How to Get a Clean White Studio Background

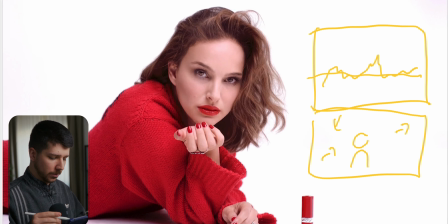[4:01]
I'm gonna show it for you exactly on this image,
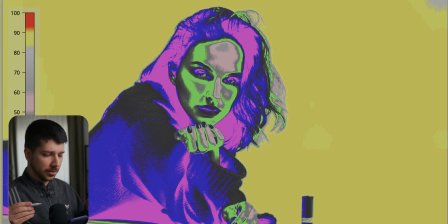[4:06]
and now you can much clearer see without guessing, or is it in this area, or do we have a clean line?
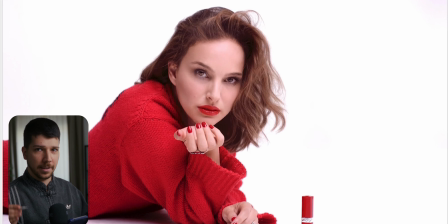[4:12]
No, everything is just easily explained, and you can just do your thing. So after we've done this, we can drop the model, and 99% of the time you would light her with an umbrella,
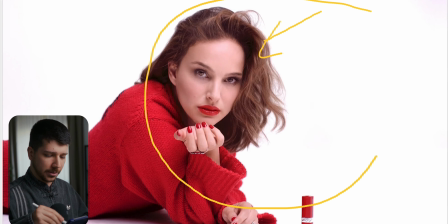[4:25]
so umbrella light with HMI, which are these huge lights that you put on a boom arm and just straight into her face. It's this big beauty dish feeling that you know from big fashion photography. Here it will look something like this.
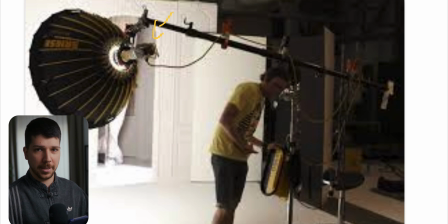[4:38]
They would probably use a much bigger one. It depends on the size, how soft the image will become at the end.
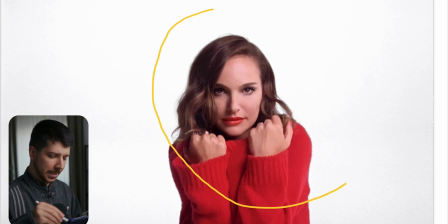[4:45]
With just that one light, you get this really nice, clean, but still punchy.
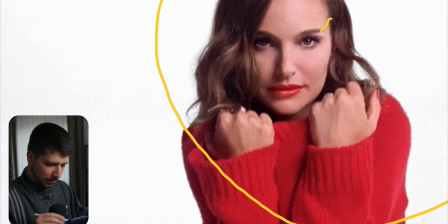[4:49]
It doesn't feel completely flat, and you can clearly see it on her eye that it's just one single light source that lights her.
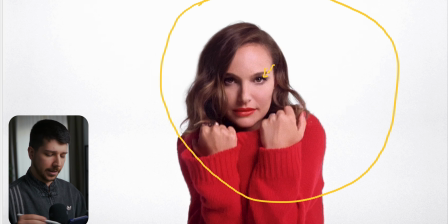[4:57]
Then we're going in for more close-ups. The only thing I would add is probably most of the time you build a reflector just slightly under the frame, that we have a little bit more bounce into the eye sockets, that feels more alive.
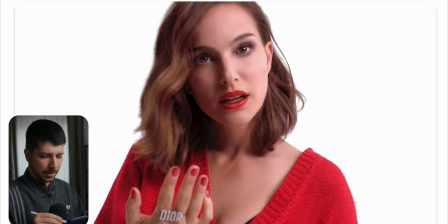[5:14]
Or what you also can do is a clamp light. A clamp light is basically when you have the actor that's standing here, and then you have one light that shines into her, and then the other light, which is basically the reflector, are mounted together,
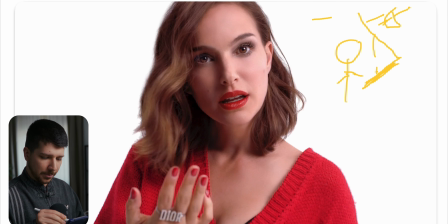[5:30]
that this light captures the light from the top light, bounces back in. So you practically build a clamp that gives you this nice soft feeling. But here it doesn't look like a clamp light because it's still a lot of contrast and a lot of shadows.
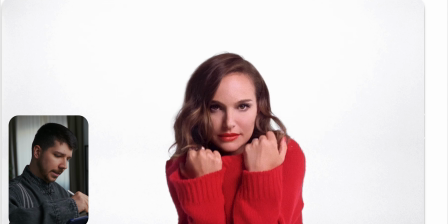[5:46]
It's not specific yet now in this location, but what you also can do is, what I tend to use, what looks better, you put a silver reflector in the background, use something like an Aputure spot and blast it into the silver reflector to give her an edge light.
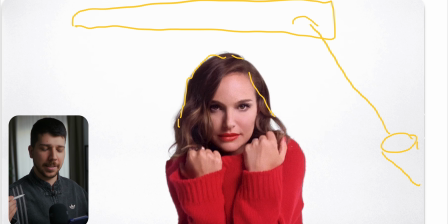[6:01]
I think of the time it's beauty commercial, and this silvery type feeling just lets the light pop and glow a little bit more. And in this case, they didn't use it, but it's also a technique I use pretty often. So if you enjoyed this video, I really would appreciate subscription from you. Here is daily uploads. My name is Mogban Juli. See you next time.